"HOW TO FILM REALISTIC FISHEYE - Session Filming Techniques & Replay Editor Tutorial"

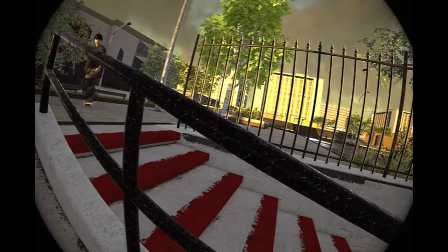0:00 What's up everybody, Tommy here. Some of you guys might know me from the Fakescape community, STQ.
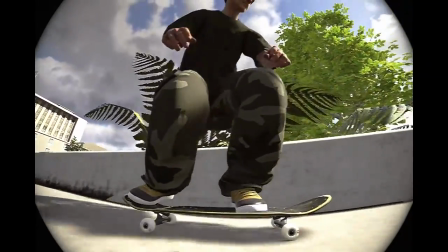0:05 This is my tutorial on realistic filming with the Fish Island Sensation.
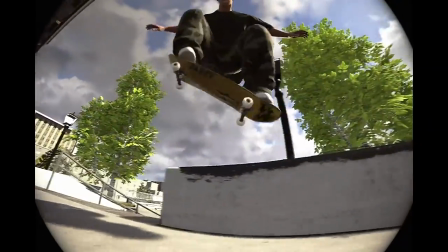0:09 Now, since the new replay editor update dropped, I've noticed that a lot of people have had trouble getting started with filming.
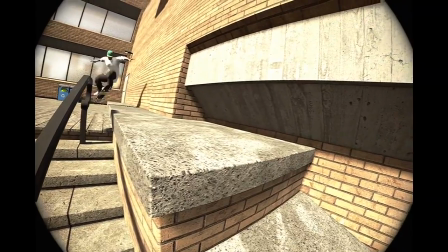0:15 The editor has tons of potential and it is relatively easy to use at the end of the day.
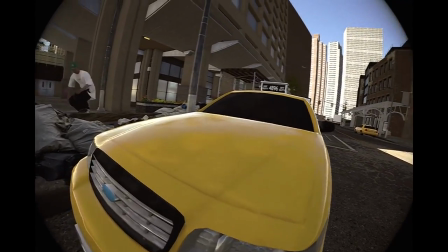0:20 It may just seem like a lot to take in at first, so I'm gonna try and help you guys get over these hops.
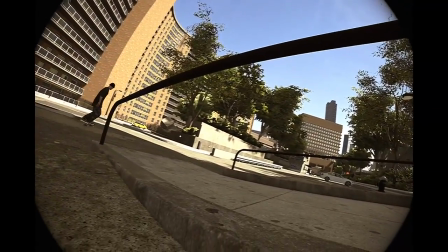0:24 So the thing about realistic filming is that you want to try and replicate things that real-life filmers do.
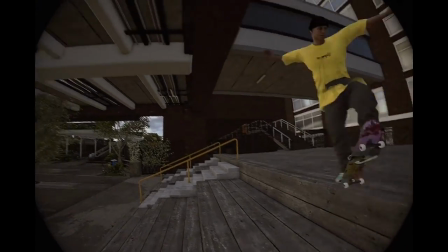0:31 There's actually more techniques involved in it than most people even realize.
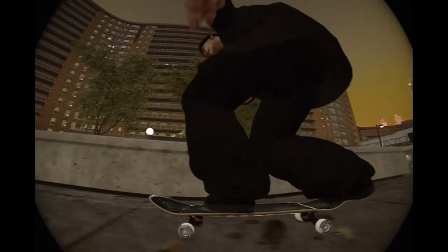0:35 Lots of small things that have a huge impact on your filming that wouldn't even cross your mind until somebody actually tells you about them.
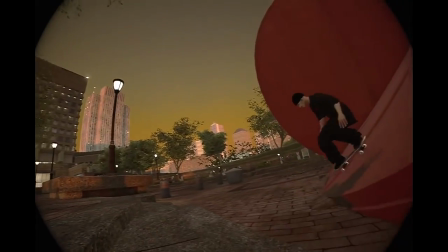0:42 I've been filming skateboarding for a few years now, and it took me a whole year to even learn some of these things and realize what I was doing wrong, so I'm gonna save you the trouble.
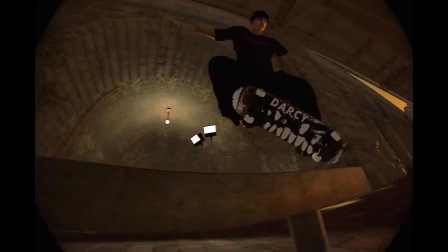0:50 We're gonna go over some real-life filming techniques and principles in this video and then get to how the editor itself works And how you can put these techniques into use
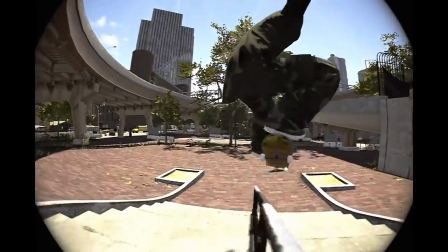1:00 All right So here are the example clips that I got for this part this little Kickflip back over crook on the nine-stair
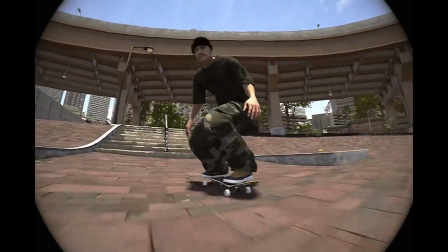1:08 handrail at the small banks in Brooklyn
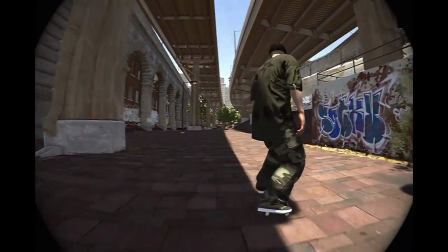1:11 And then at the other end of the banks a little back tail kickflip out on a ledge now So let's start camera position at first.
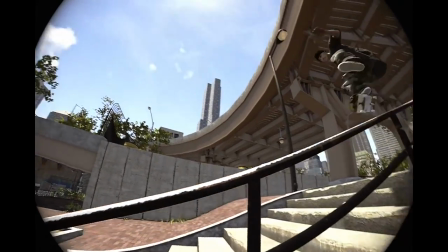1:21 So first of all you want to film low and close up so that the obstacle looks a little bit bigger and you fill up most of the
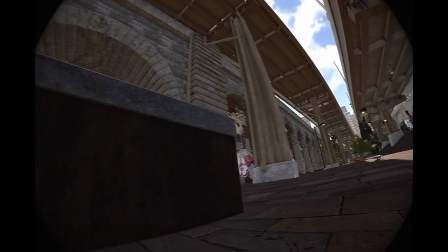1:27 shot with the action you want to actually focus on instead of filling it up with everything else going on in the background.
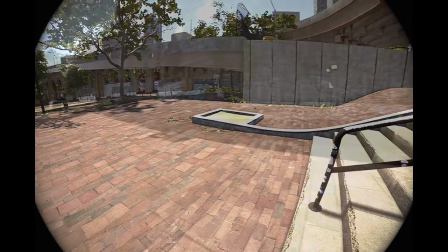1:34 See how this shot that I filmed from above the rail at the bottom of the set looks and this shot of the back tail flipped out that I filmed from far away?
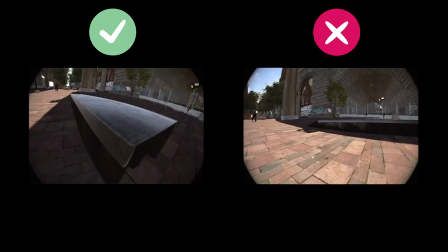1:43 Both look pretty lame to be honest. Basically, the whole point of using a fisheye lens is that since it gets you a higher field of view,
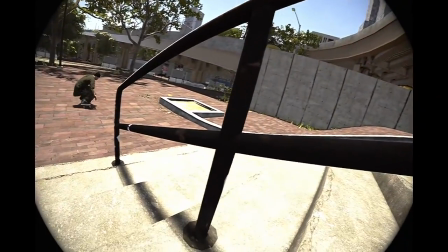1:51 it allows you to fit more stuff into the shot from a larger area, which allows you to get up close and personal,
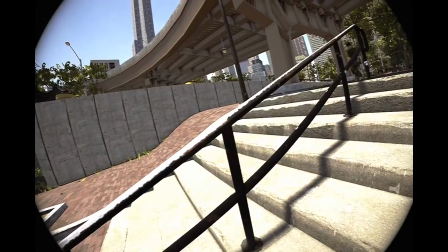1:58 while keeping the skater and the spot in frame for the most part at least. Filming from far away with it makes no sense.
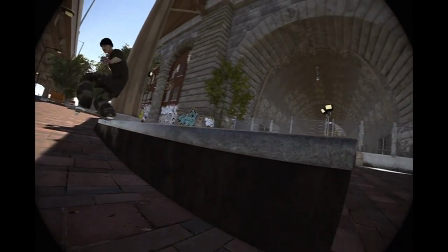2:05 Also, not only does zooming in completely defeat the purpose of the lens,
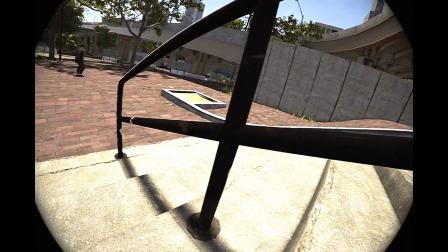2:10 but optical zoom is also impossible with a fish eye lens in real life so don't do that don't zoom in
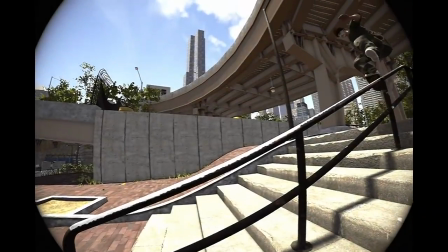2:17 just get closer now whether you want to film back side or front side depends on the trick on the overcook
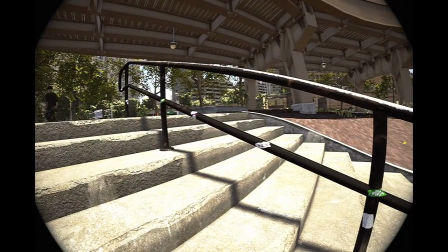2:24 i'm filming back side from the other side of the rail so you can get a good look at that lock that pinch see the trick properly
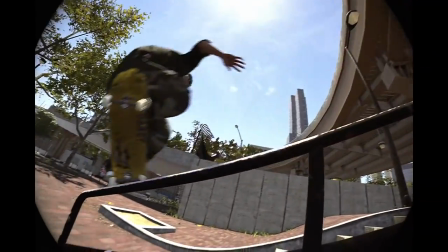2:31 and have the tail end of the board just fly across the frame which looks pretty sick in my opinion.
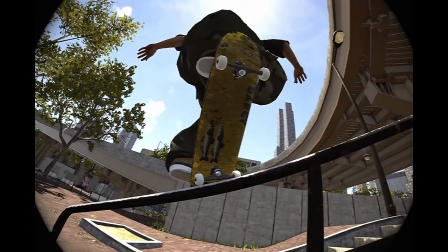2:38 On the crook I'm staying pretty low on the rail because I landed it on it pretty late but it doesn't look like garbage either when filmed from the top end of the rail.
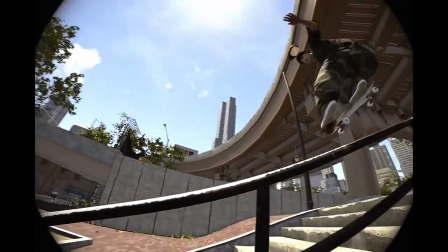2:47 This is all just down to what you want to emphasize.
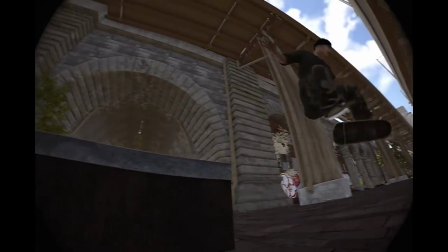2:50 The tail slide has to flip out so that flip is the key thing that we want to focus on so it looks a lot better in
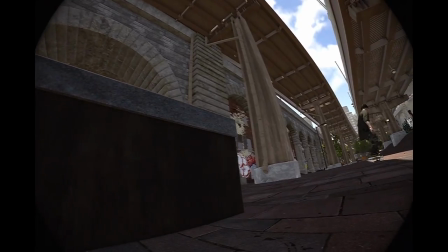2:57 my opinion if I'm stationed closer to the end of the ledge where I pop out rather than the beginning where I pop in.
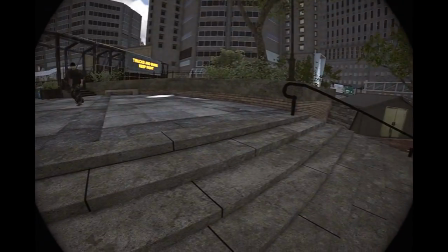3:04 Other than those rules of thumb, the camera placement is very much up to you.
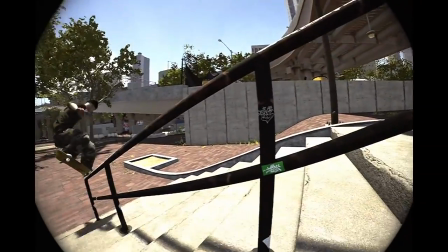3:08 I usually just scrub around the clip back and forth and move my camera around, just poke around a little and see what angle looks best to me.
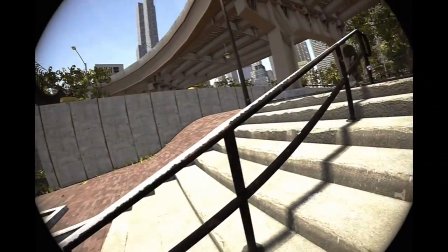3:15 Next up is camera movement. First of all you want to let the skater come in from one side of the frame and go out the other,
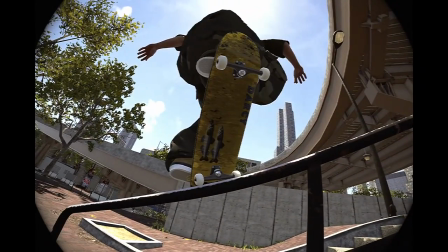3:22 with the skater being the closest to the filmer and the center of the frame at pretty much the midpoint of the key trick.
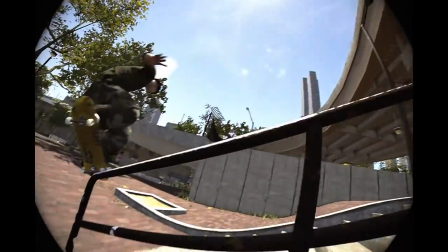3:28 See how much better it looks on the kickflip back over crook for example.
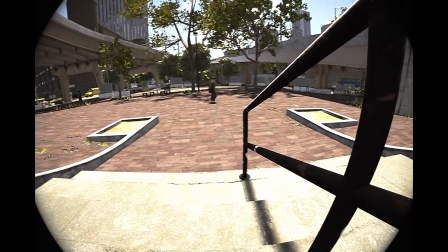3:32 Compared to this shot where I kept the skater's center frame at all times, it's a night and day difference.
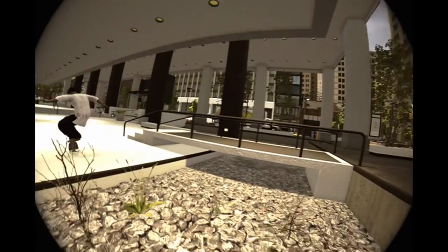3:38 Also on these single tricks, it makes it a lot easier for the viewer to see how big the obstacle is and how much distance
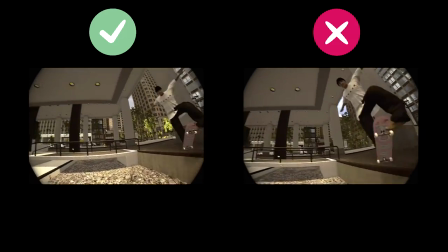3:44 you're actually covering if you're not really moving the camera from side to side a whole lot.
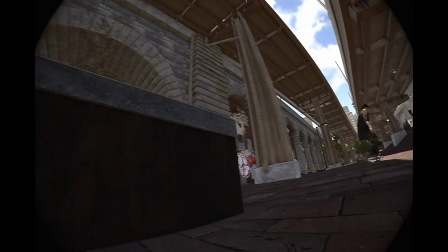3:49 I'm actually moving it just a little bit in the opposite direction of where the skater is going right when the skater passes our imaginary filmer guy.